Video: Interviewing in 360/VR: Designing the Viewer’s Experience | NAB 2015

There was a couple of errors with one camera and it was kind of down to the wire on if it was going to work and we did it. So I can't stress again, like, have backups still. Like, it's still emerging technology, we're still not sure if we can use it. But now I want to get into more of what Marcus and his team, like, beautifully executed for us, which is this idea of graphics and wiping to a whole other world to keep this interesting throughout. So here you go, Marcus. So yeah, designing in 360, I come from a traditional graphic design background, so I just kind of found my way into a bunch of graphic. So this was an exciting, designing in 360 was an exciting challenge for me. So, like any project, it was great because with Metals tools and Skybox, we really were able to just work the way we did. We did not ever change anything in our commercial business. So we started, so we always went to slide with storyboarding.
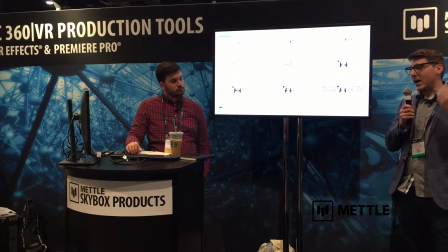[9:21]
And this was kind of fun, the challenges with this came more from not in the design of it, but actually figuring out how do we use VR. So we started off, you can see, very simple, right in the center, focused on that, and started to introduce these elements that branch out and move around.
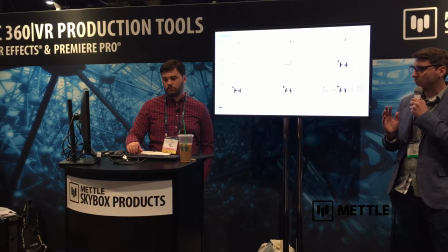[9:38]
And we bring them back to the center and have a nice calm moment, and then explode out to the 360, pull around so you can get the opportunity to look. and now you're essentially giving your viewer a tutorial on how to do this fun, like doing a video game. So they know things can move around. They know how to go 360.
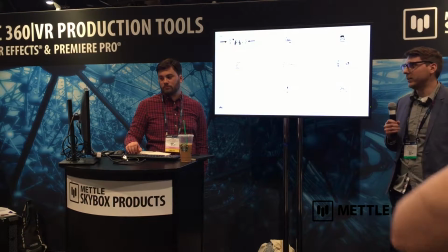[9:54]
And then we're just kind of figuring out some of the visuals we've used.
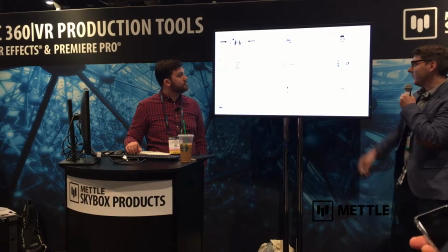[9:59]
Not everything we've decided to use made in there. Like, we have this fun frame here. We thought it would be great to have Michelle and Brian be our headset drop-on. We're going to deal with that thing, giving a whole social media something. But, so this was, yeah, this was really our process, just like you would any other, you know, other projects.
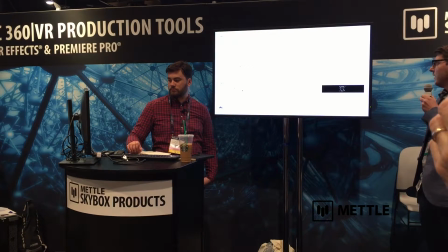[10:15]
You can go scroll through these real quick. So just starting very career-dependent paper.
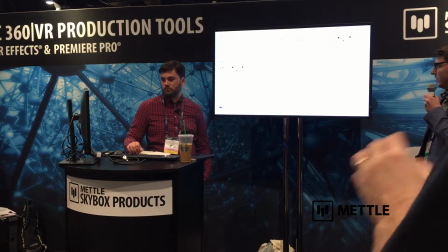[10:22]
Just sort of thinking about how we can hammer these challenges, figuring out pacing a little bit.
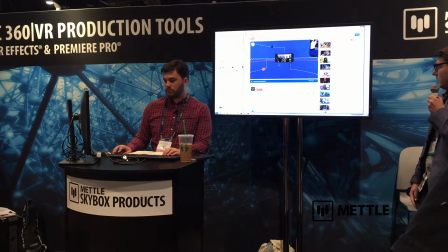Yeah, so you can see how a lot of that is starting to translate in there. We can go ahead and talk about kind of the style there.
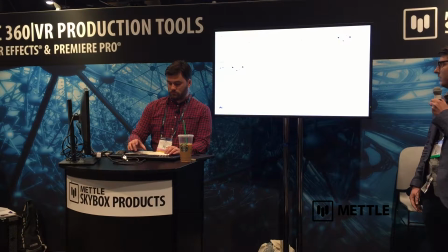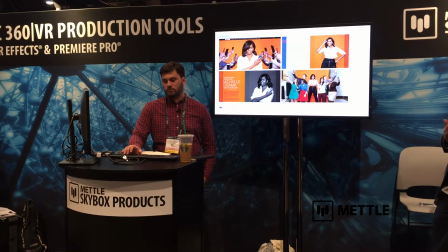[10:45]
So, it was great, The Verge had a pretty good idea of how they wanted the web element of this to go and the overall presentation of it. So, we kind of had a system of Starbird, so we just, we had a good, it was jumping off point of what our visuals should be, where our color palette should go, font choices,
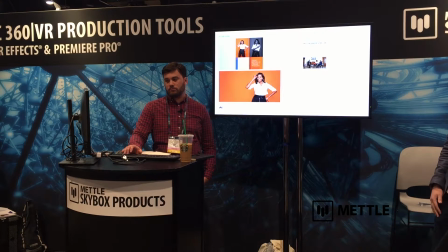[11:02]
things like that. And even just like, you can see the pairing of the imagery and the type and everything.
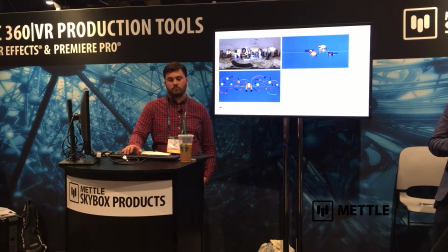[11:08]
It's sophisticated, but it's . So we had to figure out how do we translate it. So these are some of our early attempts here. In the top left there, you can see us trying to figure out how we're going to get these containers for different, like Michelle Obama's tweets,
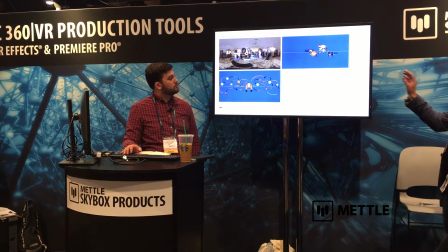[11:24]
Vines, things like that. And then just sort of how to place elements on the page, on the screen, how it worked out. And what we found pretty quickly with this is that everything felt huge. As soon as we dropped it in, we would just upload these to YouTube and grab them in the cardboard.
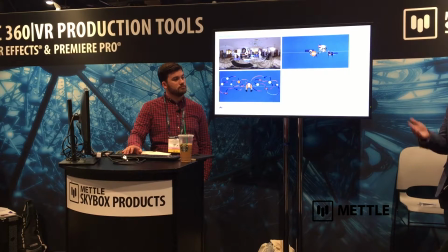[11:40]
That's how we did a lot of our program taking. A lot of sophisticated VR stuff. But we found that things were moving way too fast. Things were way too big, so they probably went right in your face. So in the big, huge, solid color fields, we were just moving on to. So if we go into the next stage,
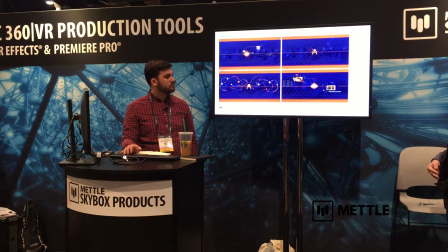[11:59]
you can sort of see where we started to find some refinements. and then really started establishing a visual language that was something that we had a lot of content. So we had to figure out how to create something that was reusable, but not too repetitive.
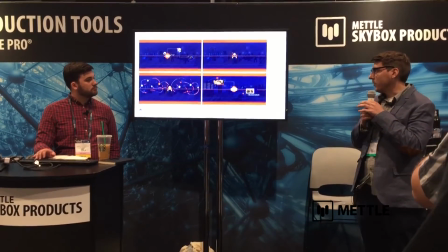[12:15]
So we came up with a lot of these circles and lines that would sort of lead the viewer around and act as directional devices sometimes.
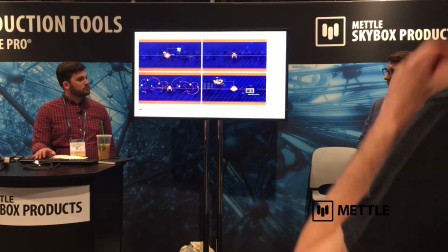[12:23]
And then integrating footage, that really helped a lot. So that was a big breakthrough, I thought, for us.
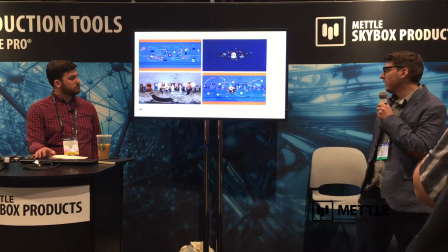[12:28]
All the time, so you can see, like, we really designed everything flat.
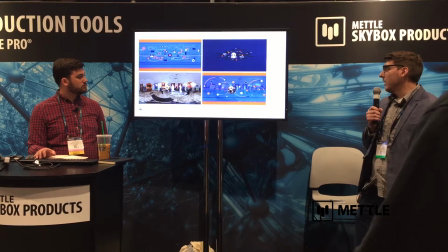[12:34]
It was all essentially 2D. It's just amazing to see.
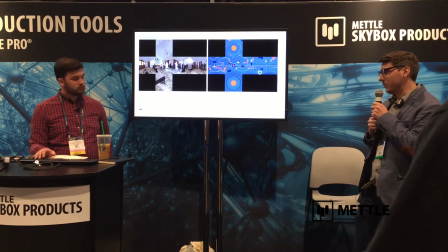[12:38]
If you jump back to the video, Tom, the sections.
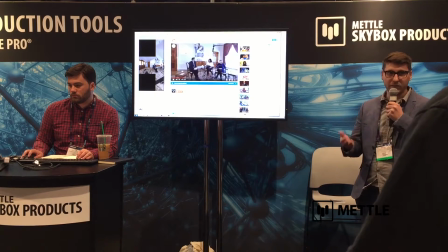[12:44]
But we really didn't have to do a whole lot. There are areas that we want, you know, things to feel like they're on a certain plane in 3D space.
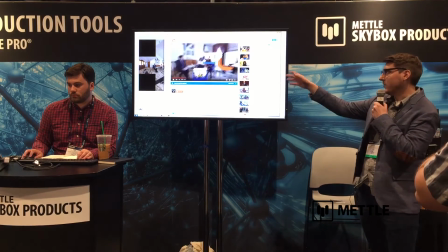[12:54]
Skybox has awesome aspects that I think can help you integrate. Yeah, just like this stuff here, so it feels more like it's on a plane and less than a round.
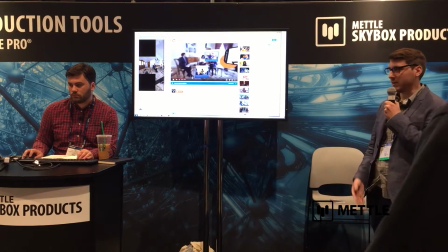[13:02]
But overall, I think we really felt like we liked the roundness of everything. And then, you can jump back to the PDF.
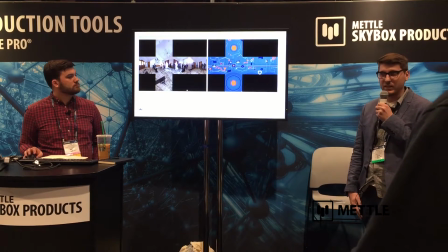[13:13]
This is just, we thought this was really fun just kind of seeing like, what is essentially happening with your graphics.
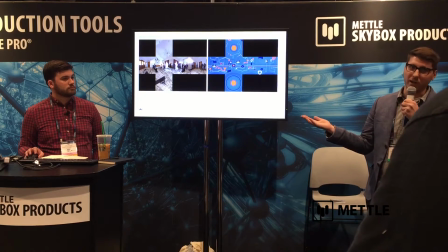[13:18]
Skybox is going to do all this for you. We didn't have to think about how to do this at all. We just clicked a couple buttons and it happened.
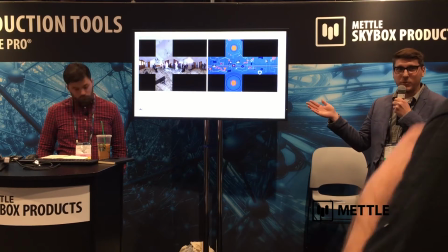[13:25]
We could just stick to what we knew and be good 2D motion designers. Focus on that side of things.
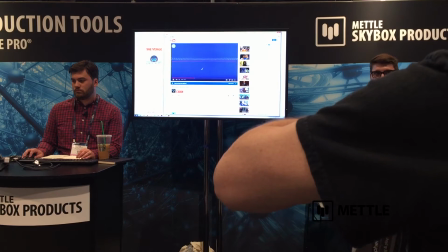[13:32]
And there was a little bit of incorporating some Cinema 4D stuff in it. Really nice. You brought rectangular outputs from Cinema now.
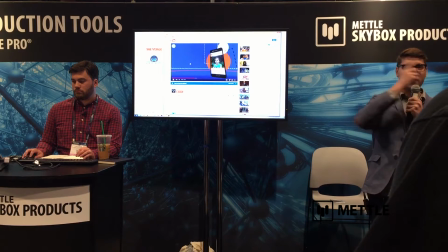[13:40]
So that was a piece of cake. There's a shower or a tire. It rolls around the whole screen. So that was just a quick little 3D output.
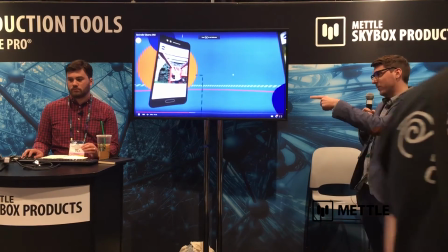[13:48]
But yeah, that's, yeah, and there was a lot of fun stuff sort of figuring out some of these devices,
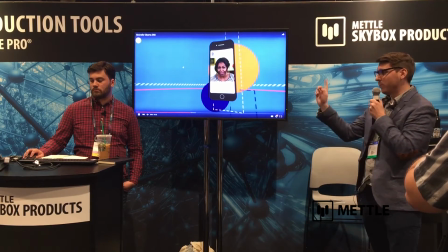[13:54]
like how to lead your eye around, you know, just bouncing back and forth so you follow the circle.
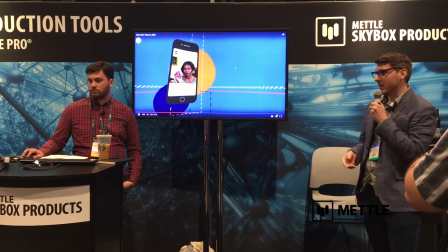[13:59]
And you know exactly where to go. And you're not, you know, talking down to your audience with an arrow pointing at them and saying, you have to look this way, go over here.
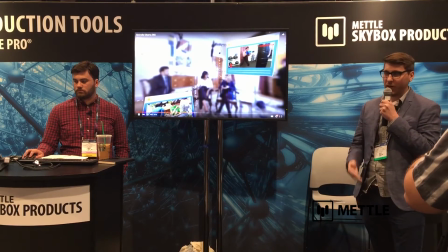[14:07]
It's kind of a fun way to incorporate the graphic in the edge, less in the direction.
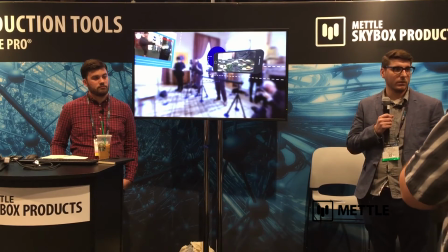[14:14]
If you're on my layout flat, More or less, yes, yeah.
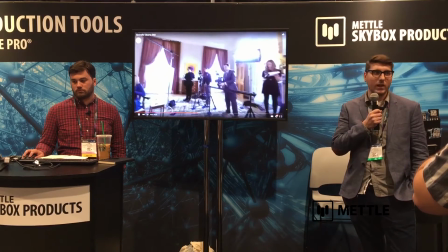[14:21]
He asked if our design was all flat on the 2D canvas, essentially. A lot of it was designing things in Illustrator, bringing it to After Effects.
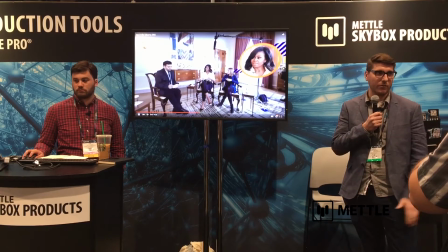[14:28]
There was actually a lot of designing straight in After Effects because given the timeline,
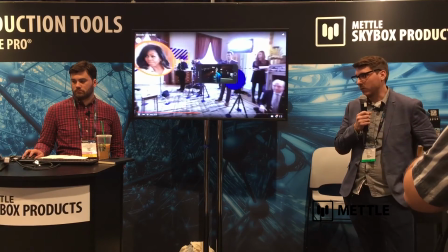[14:32]
I think we had three weeks from start to finish the storyboard and execute this whole thing, so we had to make sure we were building things for animation.
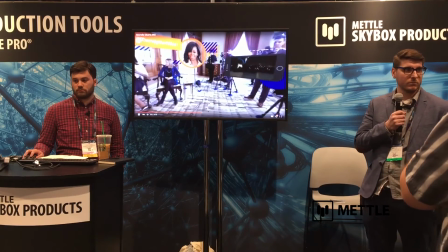[14:40]
You don't ever have to take in a bird and click create something in both,
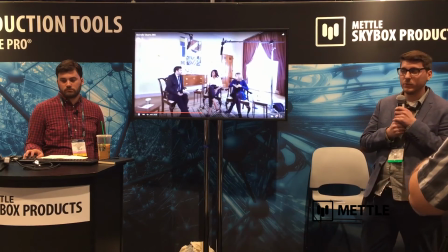[14:45]
Yeah, well that was what I was saying, it was great because there were a few moments where we did want to do that.
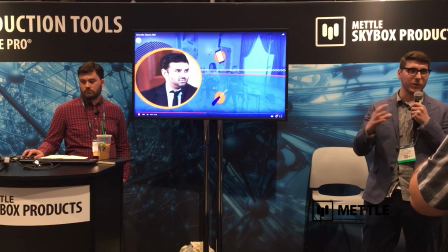[14:50]
So the tools that Metal has, they do the distortion for you, you place it in there and it shows up as a collabs of the image and it's a piece of cake.
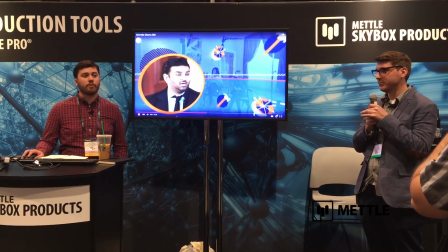[15:01]
Any other questions?